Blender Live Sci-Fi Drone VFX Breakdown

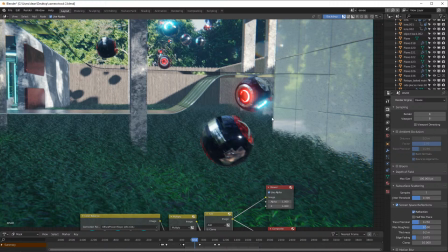(36:53)
To make a scene look great, compositing is actually crucial.
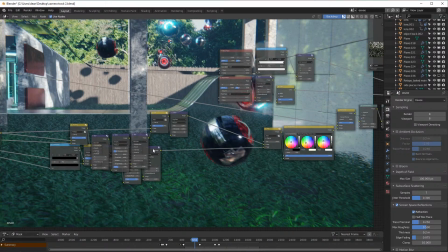(36:59)
Without compositing, you generally just get very boring results. So it's very important to do compositing correctly.
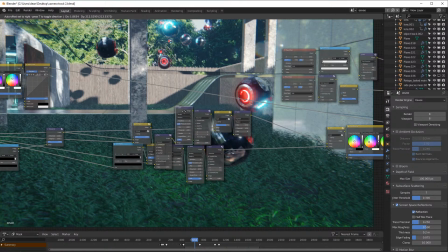(37:08)
And
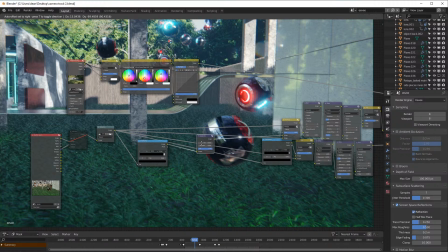(37:12)
so first I just speckled the footage to,
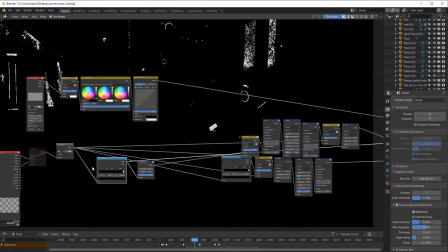(37:17)
well, what I did is I took a color ramp of the footage,
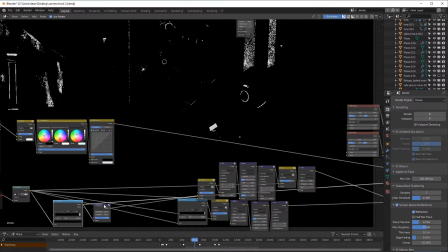(37:23)
sorry, not the footage, the CGI, and then I just speckled it to make it look smoother and get rid of some noise.
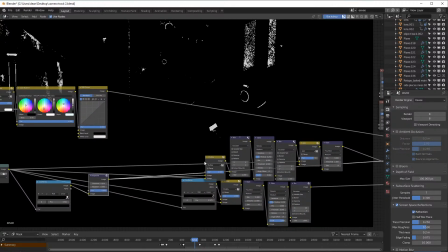(37:32)
And then I added that to here, which is a multiply node.
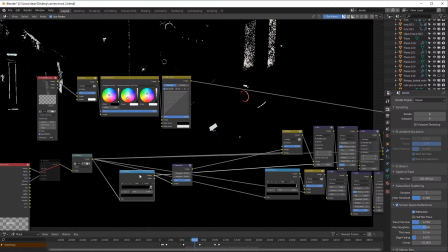(37:38)
And what this does is I'm just basically taking the most brightest parts of my image here, which is this.
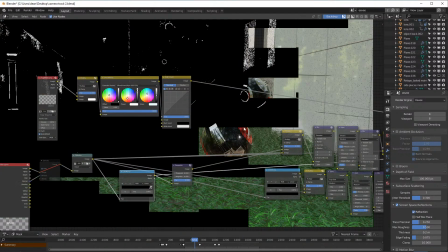(37:47)
So I'm just taking the very brightest parts.
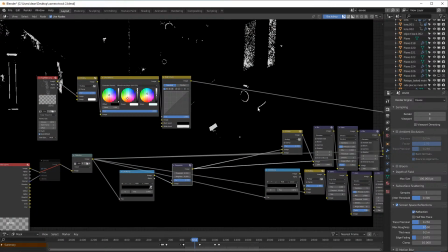(37:51)
And now you can see I added a color ramp to extract the brightest parts of the image here.
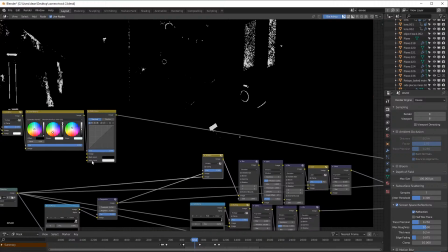(37:58)
Problem is, we don't have colors. So then I just multiply that back by the original image's colors to get back the
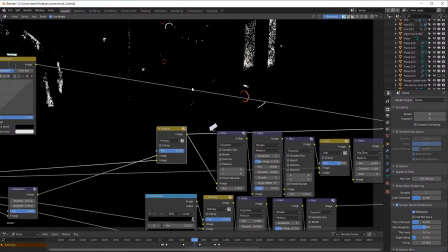(38:13)
to get back the colors of the original lights. And then I take those lights and I add some blur to it,
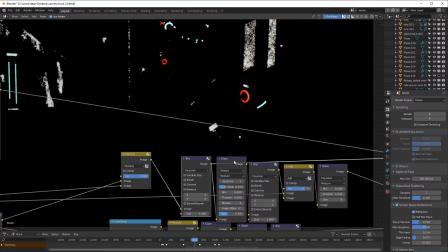(38:23)
some more glare, which I then only apply three
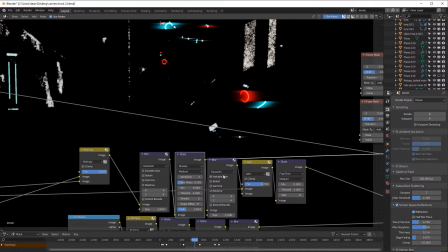(38:33)
iterations in 2 streaks, and then I take some Gaussian blur that further, and then I add that back to the original image. And there we go, we got that.
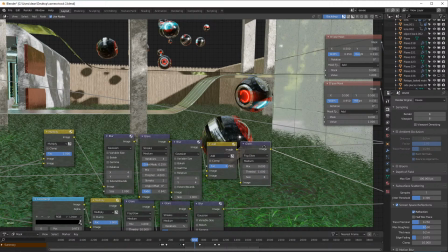(38:49)
And after that, I take some fog glow, and you can see that that just helps things look really good, and
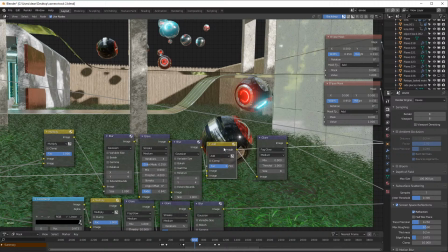(39:08)
it just enhances the overall look. So before that, we have that, and then if I add fog glow, it kind of like makes the light
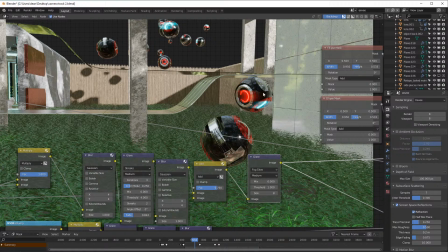(39:19)
from the scene look like it's going over the objects, and it makes things just fit in better,
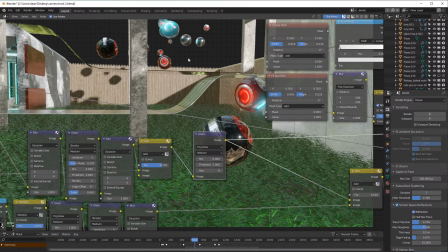(39:24)
makes it more CGI looking, and
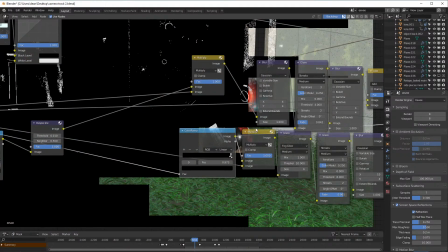(39:31)
yeah. So this bottom setup here
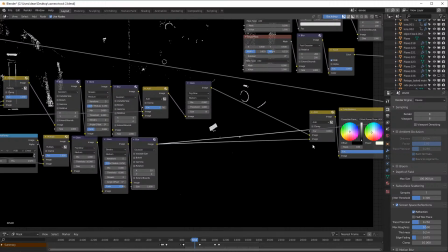(39:39)
basically does, I believe, the same thing.
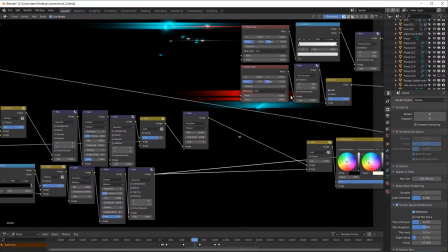(39:44)
Yeah, but except it makes the streaks longer, more horizontal,
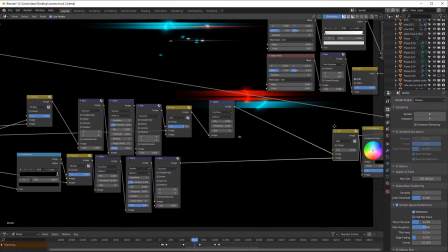(39:50)
so it makes the streaks look longer, and then I just added a little bit of that in, just to add some kind of dynamic,
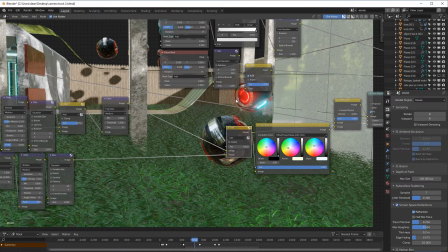(39:59)
like almost like different qualities to the lens flare.
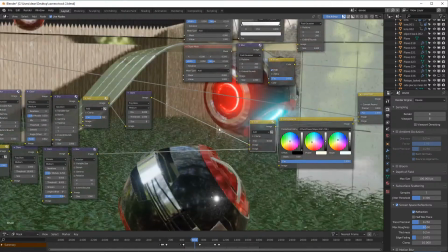(40:03)
So you can almost see, if we zoom in here, there's almost 2 streaks like overlaid.
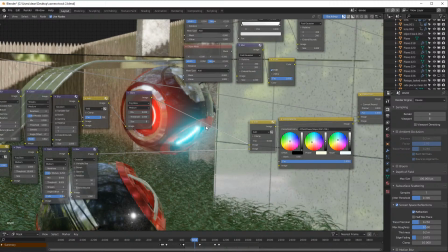(40:09)
It's very subtle, but it just enhances the realism and just makes things look cooler.
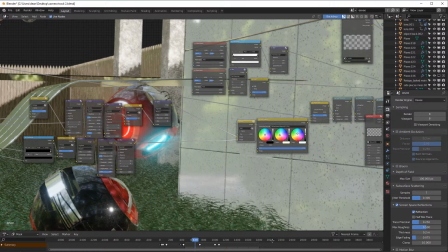(40:19)
Okay, Blender is actually freezing. Okay, it's loading again.
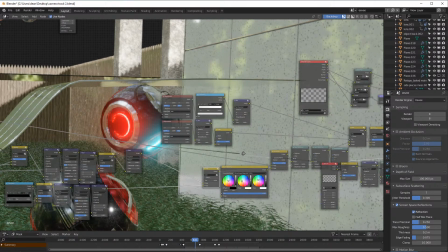(40:25)
Alright.
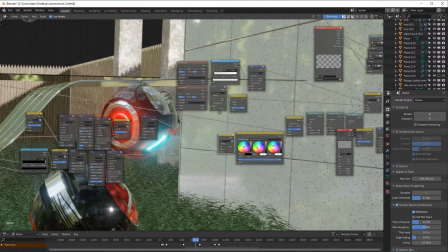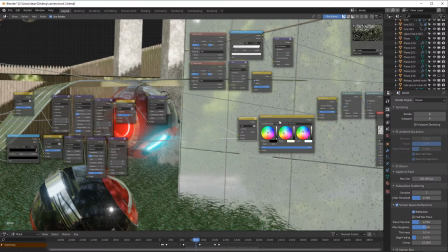(40:40)
Yeah, so after that, I took a color balance node, and we can view that just to adjust the colors. The